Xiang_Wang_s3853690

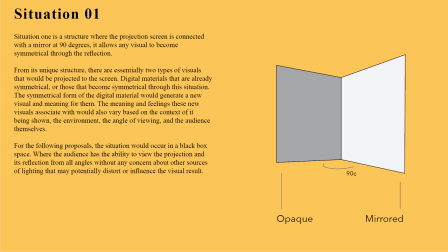[0:01]
In the first four weeks of Defractors Frames Studio, I've worked with four predetermined display situations,
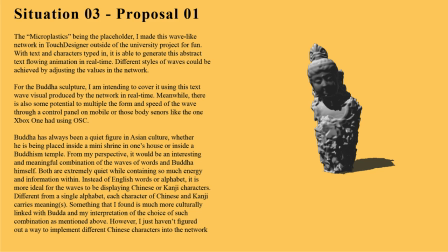[0:07]
where I developed different situated projection imageries to explore the visual potential carry body's unique physical and geometric structures.
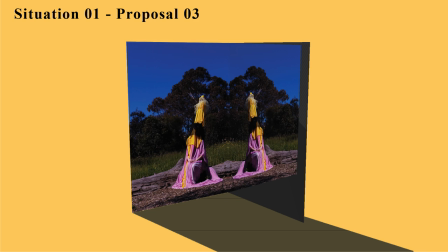[0:15]
Two of them being a 2D display with some slight twists which allow the situated imagery to be projected on the surface in one piece.
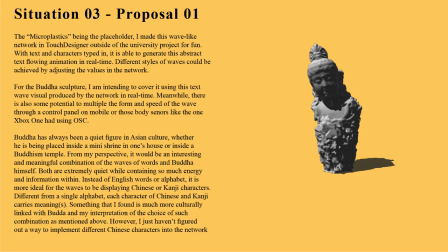[0:22]
Two of them being a 3D structure in the form of a human-shaped sculpture and a pyramid,
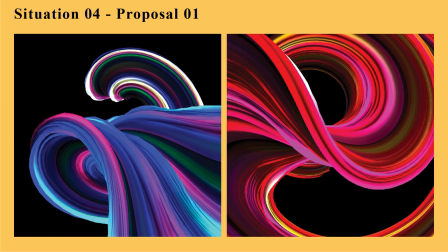[0:28]
where the form of the images will be affected by the material, surface, and angle of the structure.
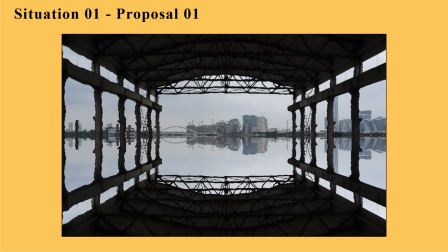[0:33]
Despite enjoying working with all four situations,
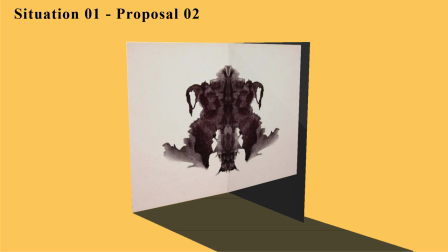[0:36]
I discovered a particular interest in working with and designing situated images for a more uninterrupted display with some uniqueness on its own.
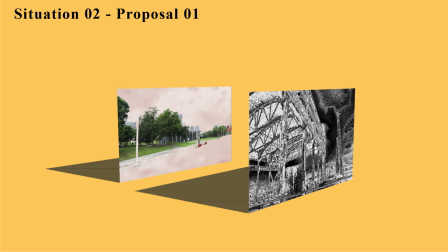[0:45]
Something like situation 1 and 2 where I am able to showcase a more whole-designed image uninterruptedly,
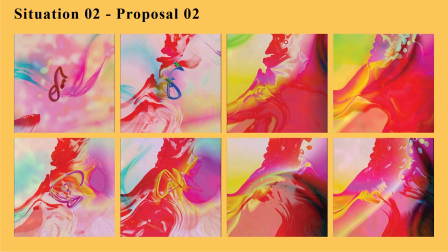[0:51]
while benefiting from each display structure to be able to display a new layer of visuals through different perspectives,
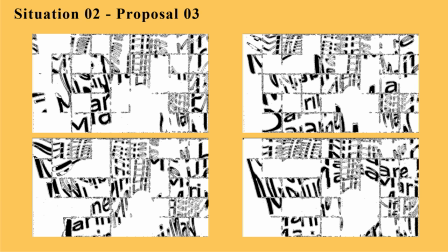[0:58]
forms, contracts, or the ways of experiencing.
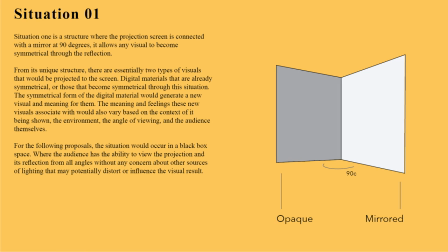[1:01]
Inspired by the mirrored imagery idea from Situation 1, as well as some of the works done by Yayoi Kusama and TeamLab,
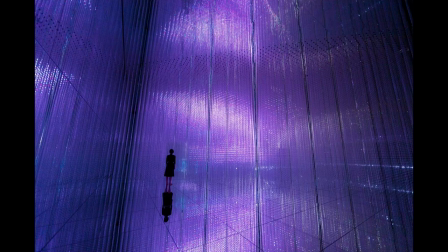[1:07]
which involves creating an infinite space made of images using mirrored reflection in a closed space.
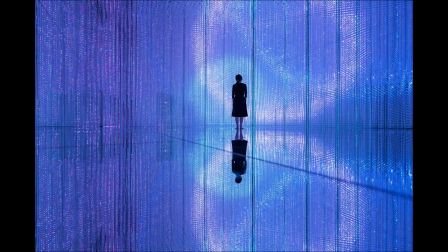[1:14]
The audience being the observer outside of the world happening inside the digital screen for most of the display situations in our day-to-day life,
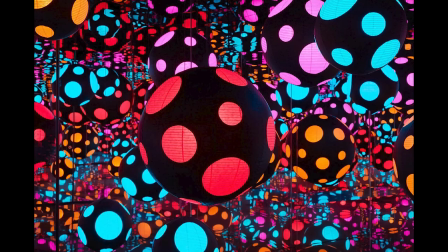[1:22]
whether it is a mobile phone, monitor, or as display board.
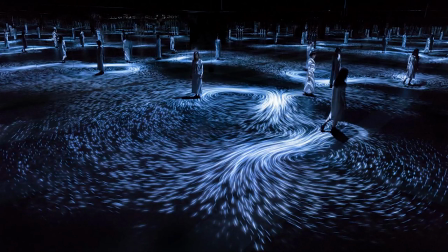[1:25]
The idea from both Kusama and TeamLab of inviting the audience to become a part of the image itself using a mirror room situation really fascinated me.
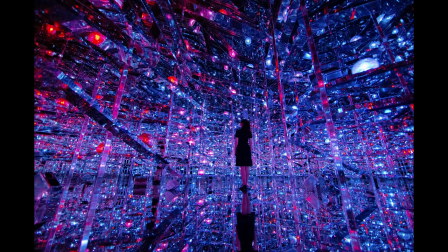[1:33]
A scissor shift of identity and position from the audience simply being a third-party viewer to a participant of the image.
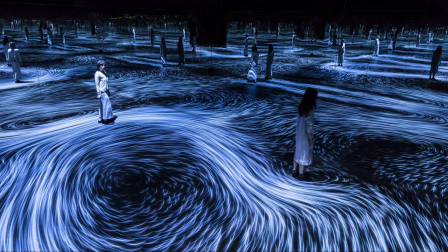[1:40]
Our figure and body actions in this mirror room would contribute to and become a part of the imagery through the infinite reflections.
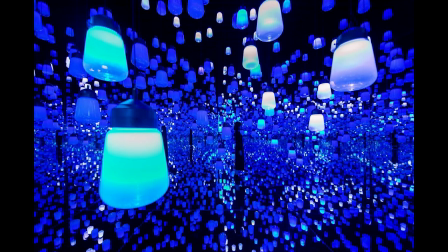[1:47]
So in a way, we entered and living in the world inside of the digital display with the intention to create an immersive mirror space i propose
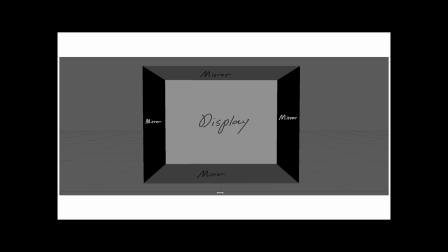[1:55]
a cube display structure for situation 5 where the projection screen is surrounded by four pieces of mirror as shown in the graph any still moving image projected to the display would be reflected and created into an infinitely looping visual through the mirrors the situation could be in room
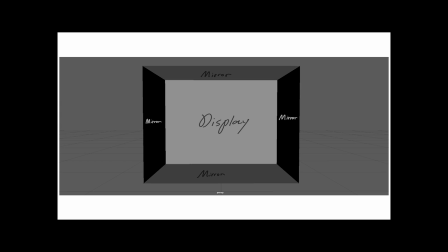[2:11]
size with the audience and projector located inside of the cube with an additional surface of mirror to make up a closed space,
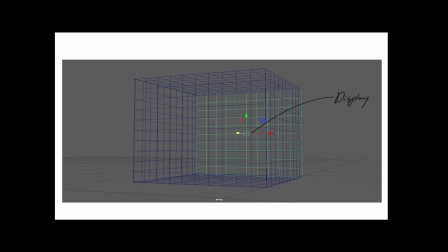[2:18]
as it will offer the maximum level of immersion without any objects outside of the space spotted in the reflections.
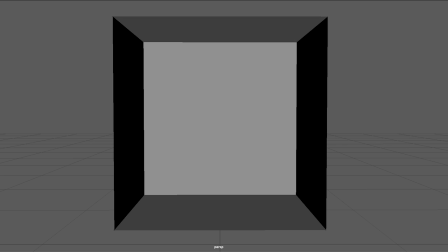[2:25]
However, given time and resources, the situation for this course can be reduced and the smaller version of the room size idea.
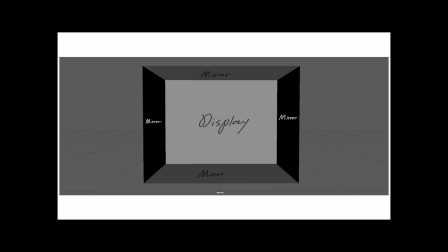[2:32]
Place on the desk or the ground with one surface left open for the projection lights coming through, the structure should be in a reasonable scale to still be able to create that immersive experience while inviting the audience to become a part of the image through the infinite reflections.
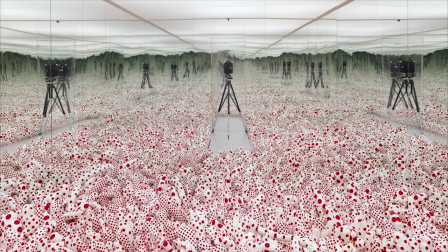[2:45]
Situated imagery-wise, just like the iconic series of dotswork by Kusama and various licensed installations by TeamLab,
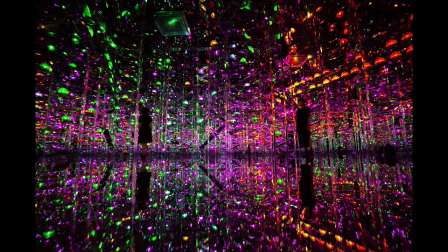[2:51]
a repeated or gradually evolving image composition that does not require a very strict angle of viewing or position of the viewer suits the mirror's cue,
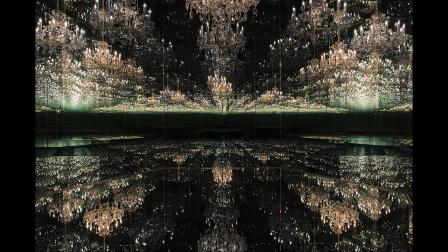[2:59]
as there is little control in space over the reflections and exactly which one the audience will be looking at. With networks establishing TouchDesigner for someone to want,
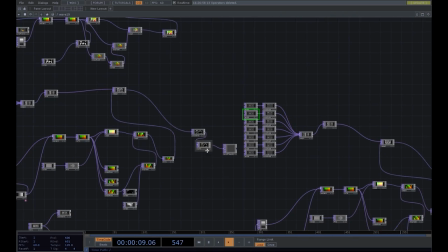[3:09]
and Kripton refining and creating some of the new ones with changes made in the values and elements in the past four weeks.
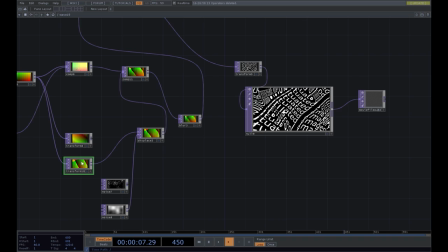[3:15]
I came up with this series of visual networks that fit into the image composition mentioned previously,
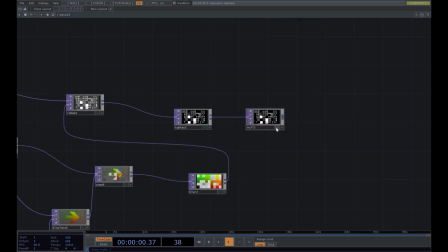[3:20]
which could adapt and display any video or image file into waves and grids with the ability to precisely control its movement,
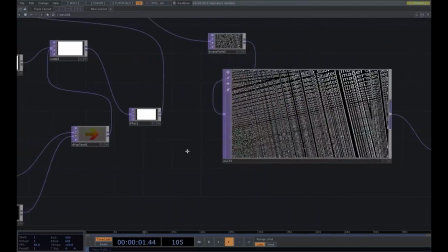[3:28]
speed, and flow through the network, as well as carrying the potential of manipulating through motion tracking device or external control panel using OSC.
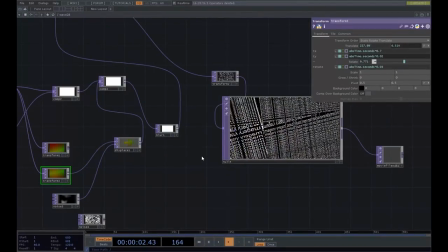[3:35]
For this presentation, I used the typography made in touch designer and put it through the network.
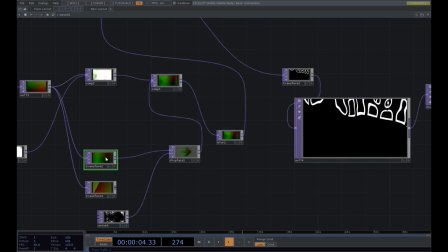[3:40]
There is no specific audience group or environment that the situation and situated images are proposed for.
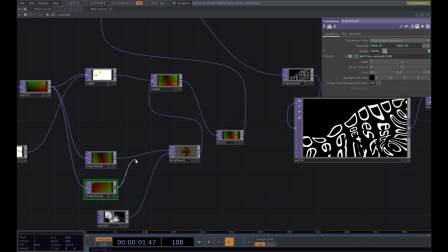[3:46]
However, ideally it should be projected in an uninterrupted space like the black box.